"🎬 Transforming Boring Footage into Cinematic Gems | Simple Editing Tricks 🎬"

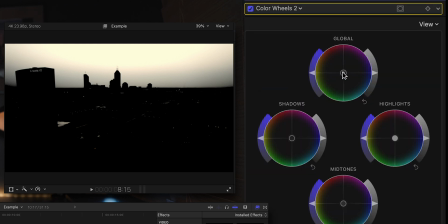244s
From there, you can go and add a color wheels effect, and you can do all those changes that we did in the last one.
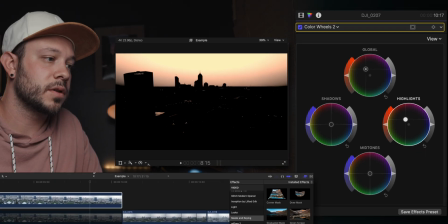253s
I'm gonna bring definitely those highlights up there nice and orange. And then you can hit V again.
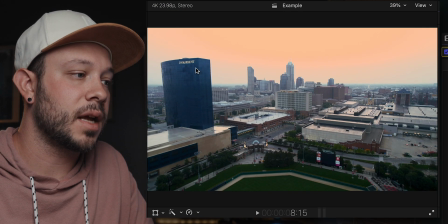260s
Now, the reason I don't like this one quite as much is, yes, it kind of avoids this right here, this building, it still stays blue. But unfortunately, to me, this looks unnatural because you can see if you zoom in here, the sky that was originally blue, you have some of that blue still kind of spilling over.
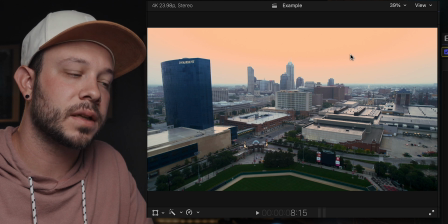278s
So it's not a perfect solution. And so the mask kind of covered that atmospheric blue haze that was spilling over from the sky onto the landscape.
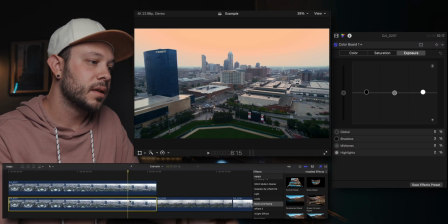288s
And so, I mean, if you really wanted to, you could come back in here and you could make some other adjustments on your bottom layer and Say I wanted this whole thing to be maybe a little bit
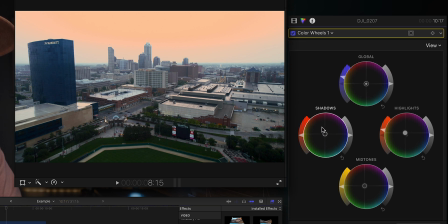300s
warmer, maybe even in the shadows. Let's make it blend a little bit more. Maybe some of the midtones. But then it starts to really affect your entire image,
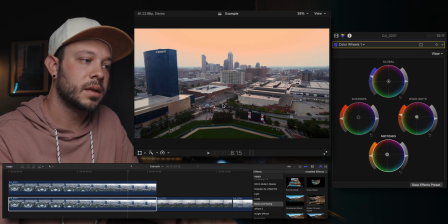313s
when really you wanted to preserve the natural colors from maybe the landscape in the foreground, but you really just wanted to affect the sky. So those are a couple of ways that you can do it and make it pop, and you can kind of make it look more natural if you mess around and fiddle with it a little bit more.
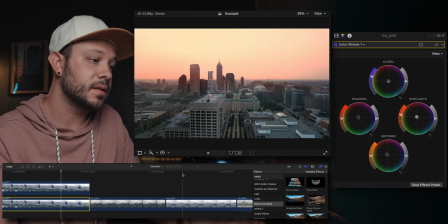329s
I personally like the masking just a little bit better. I did that in several shots, and you can just see it looks pretty good.
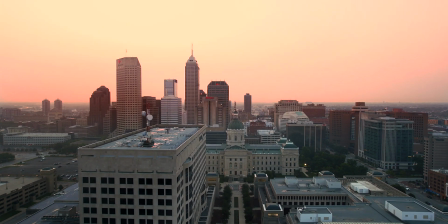337s
And even when the mask spills over,
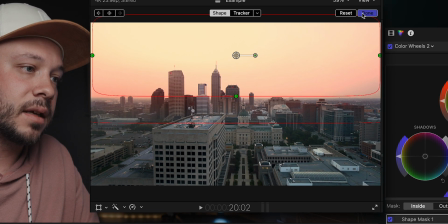341s
you can see the feathering really does a good job of hiding it a little bit, and it gets rid of that blue that was going on in the horizon,
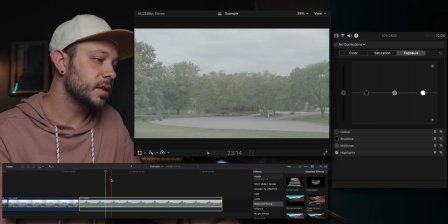349s
and it just makes it look much more natural. But let's try this with a shot that doesn't involve drone footage.
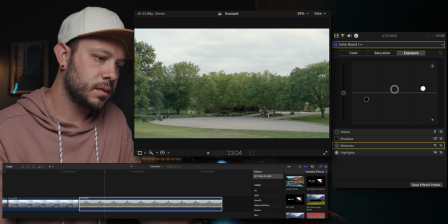353s
Let's try the Luma key effect first.
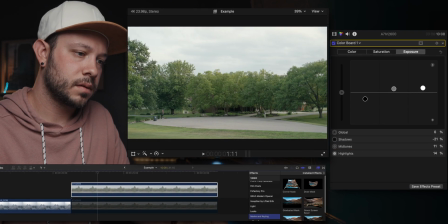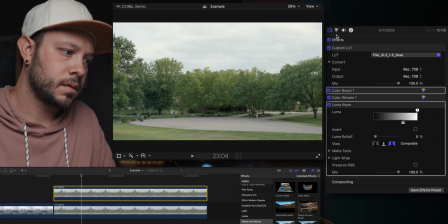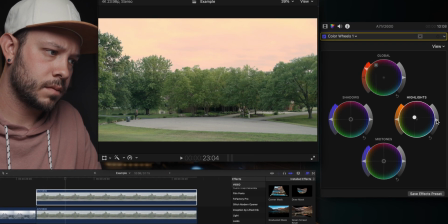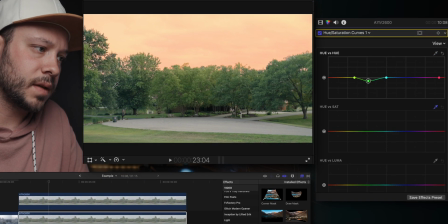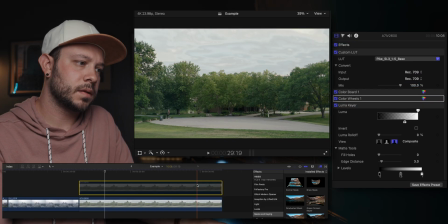380s
And there we went from something that looks like this, but you can just see it made kind of a big difference there.
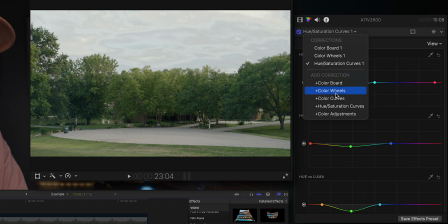386s
Or if I really wanted to just mask it, I could do that extra color wheels effect, shape mask.
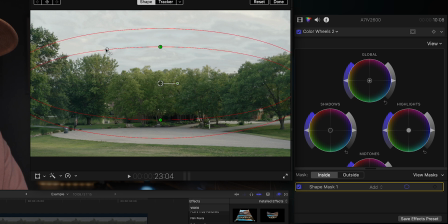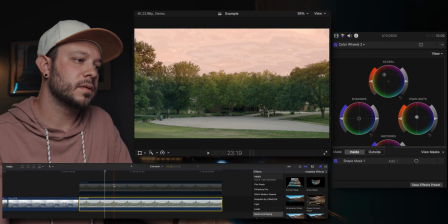405s
See, to me that's already looking more natural than this option.
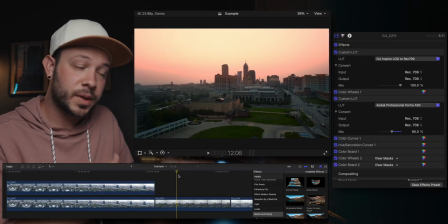412s
So hopefully that just gives you a couple of ideas of something quick that you can do in order to still salvage some of your maybe crappy footage and make it still usable and look pretty good despite the circumstances you were given.
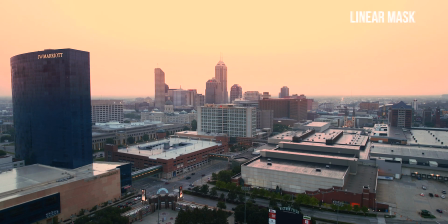425s
This was just a basic rundown. You can fiddle around with all those different kinds of controls. I will link this footage below so that you can practice on your own if you'd like. Now again, this is not my day job. I run a video production company on the side as one of the things that I do, and I don't have a lot of time to make a lot of corrections or go out and get extra footage, so I have to often deal with what I have, and I need a quick and simple fix to help me with what I've got. If you've ever been in a similar situation and you don't have time to go back out and get more footage or do anything like that, or maybe you're an editor and you've just been given footage that you have to deal with, hopefully these are some helpful tips and tricks to just help you make some of that footage salvageable and still pop and look pretty good despite the circumstances you've been given. Now, if you found this video helpful, please help out this video on the channel by giving it a thumbs up, leave a comment below, let me know what you think, and that's all I've got for today, so I'll see you in the next video.